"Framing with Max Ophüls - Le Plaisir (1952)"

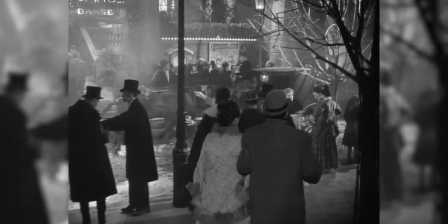Max Sofius is one of the most influential filmmakers in the history of cinema and simultaneously almost completely unknown to modern audiences.
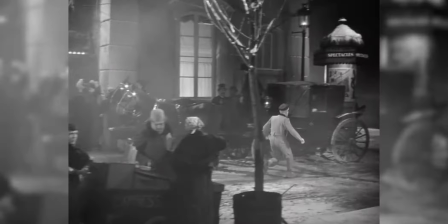Many great filmmakers praised and have drawn extensive influence from him,
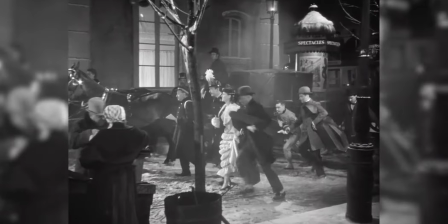yet few spectators today have laid their eyes on any of his works, despite having created some of the most significant films of the 1950s.
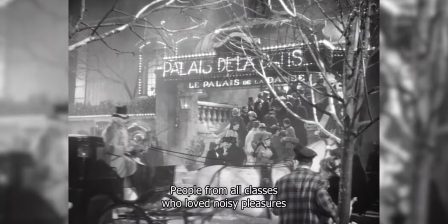To refute any accusations of overstatement, and to exemplify just how relevant his work really is, one shall say that it is fair to assert that filmmakers such as Martin Scorsese, Brian De Palma, Robert Altman or Paul Thomas Anderson, to cite a few famous ones, are defined in one way or another by the work of this German-born and naturalized French director,
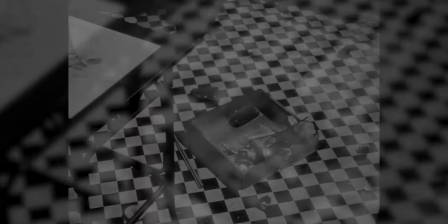since Wolfius was shooting stunningly breathtaking long takes 40 years before Goodfellas or Magnolia saw the light of day.
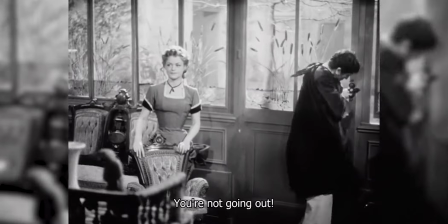Working in the same golden decades representative of some of cinema's most exceptional achievements,
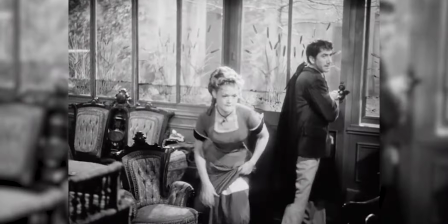Ophius is a prime example of a select group of cinema's finest avant-garde filmmakers,
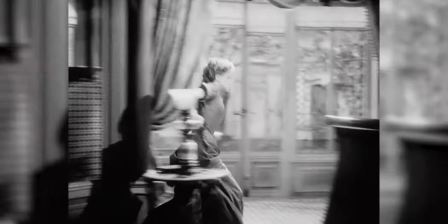someone who pushed the envelope and thrusted the art of film to heights unseen until then.
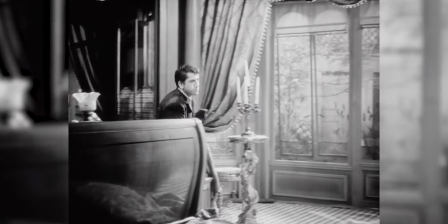His love for carefully constructed and dynamic long takes places him side by side with masters of the same era with similar propensities such as Dreyer,
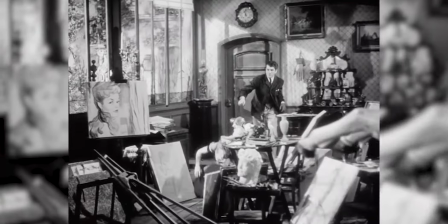Mizoguchi, Renoir, Wells or Kalatozov, and therefore reflects the root or fountain from which other grand artists like Tarkovsky,
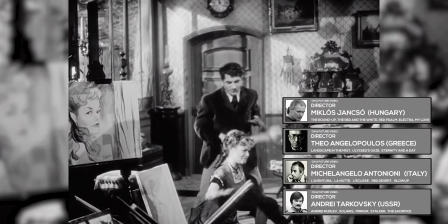Antonioni, Angelopoulos or Jansho likely came to drink as inspiration for the shaping of their visual identity.
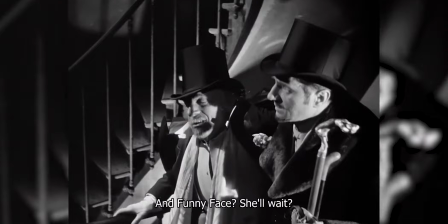For more on long takes, and specifically sequenced shots,
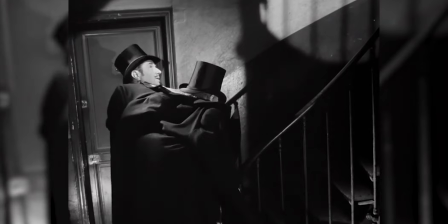do refer to an earlier video on this channel that presents an overview of the technique, through the lens of a scene in Theo Angelopoulos' The Suspended Step of the Stork.
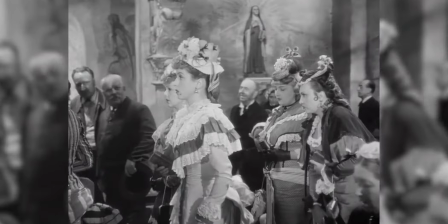Despite being known for his restless camera and compelling motion from both narrative and visual standpoint.
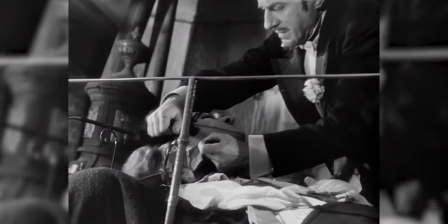This video, however, focuses on another essential aspect of cinematography, namely framing,
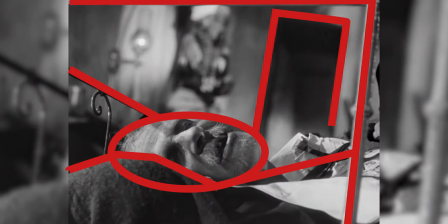which is found particularly highlighted in Ophio's masterpiece Le Plaisir, or The Pleasure in English,
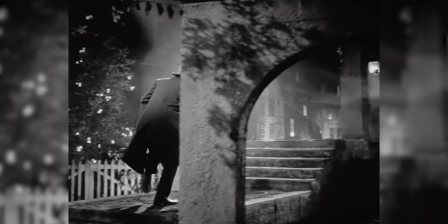a film containing three unrelated stories, but all based in the passion stirred by sensual desire, adapted from original works of Guy de Maupassant.
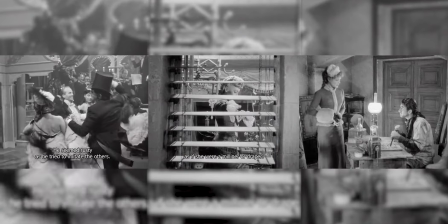Truth be told, Le Plaisir obviously contains some of the most exhilarating long takes in the history of cinema,
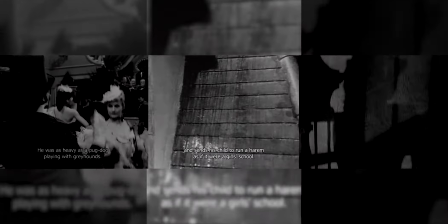like the pursuit of an odd character that enters a frantic ballroom and dances until exhaustion,
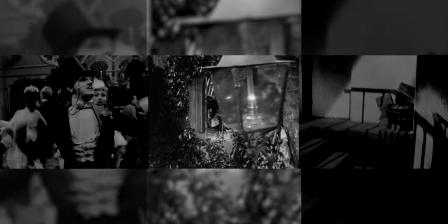or the one gravitating near a brothel while following the establishment's madame across several floors and rooms from the outside,
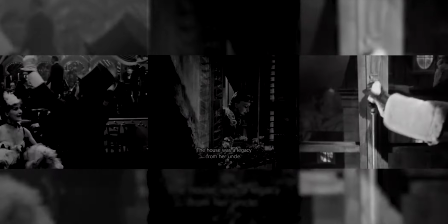or even the POV shot of the suicidal mistress in the third story, a scene reminiscent of the dazzling modernist sequence in the cranes are flying.
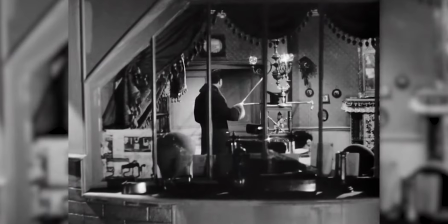Yet when one concentrates on other less conspicuous elements in the canvas, a sophisticated lesson in-character framing becomes evidenced and demands particular attention.
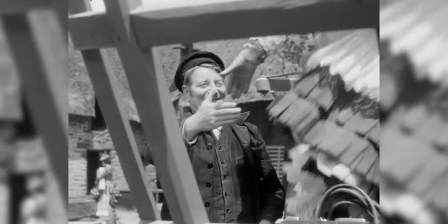This singular characteristic, perhaps for some just a curious trait of a bygone era or a simple stylistic trick,
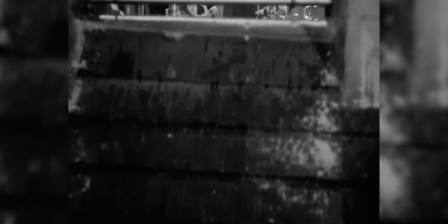the one would classify it as an extremely gratifying one nonetheless, has all but vanished in the modern filmmaking approach,
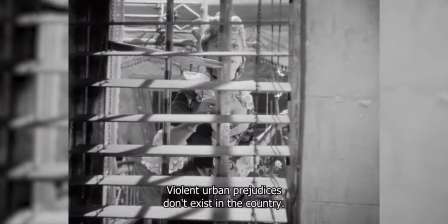one which relies on conventional structuring of visual pieces through the employment of the typical shot-reverse shots,
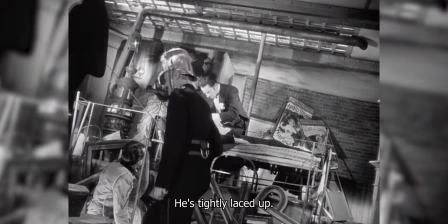close-ups, and shallow focus, while rarely resorting consistently to variations like two shots and wider, more encompassing shots,
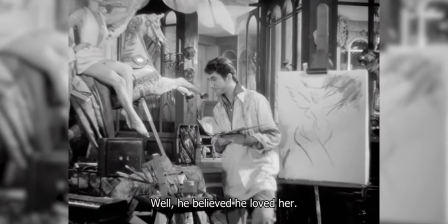as well as deep focus. The latter assortment of techniques indeed allows for a highly creative exploration of the sets in terms of prop selection and arrangement,
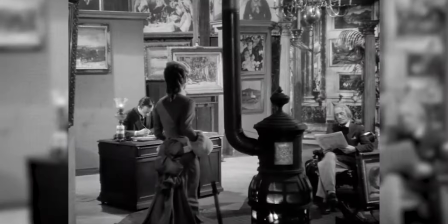as well as spatial disposition and related character blocking,
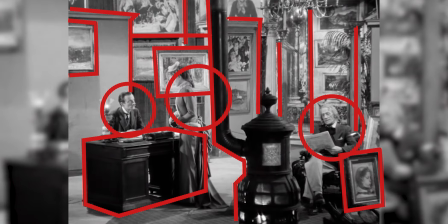which is ultimately reflected extensively through the set design and its mise-en-scene in conjunction with the cinematography,
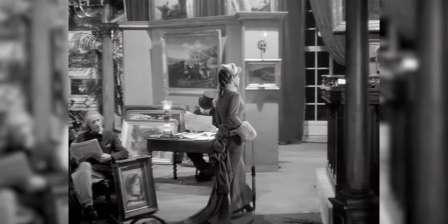not only providing the spectator with a much profound apprehension of the world in which the drama unfolds,
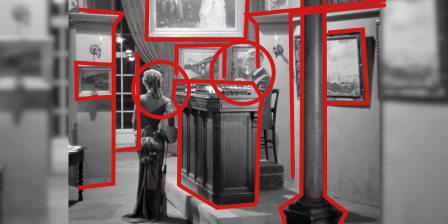but also taking the viewer from the amorphous, indifferent role of invisible witness, differentiating the intention behind the act of viewing,
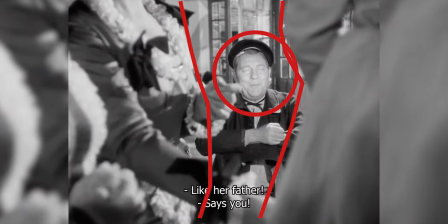for now one is taken to be an outsider peeking at private matters, or a member of the group observing the events from amidst its individuals,
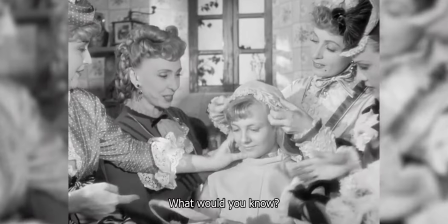therefore bringing an aspect of authenticity and participation to the film that would perhaps be absent in ordinary,
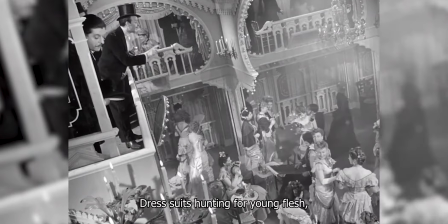perfunctory framing.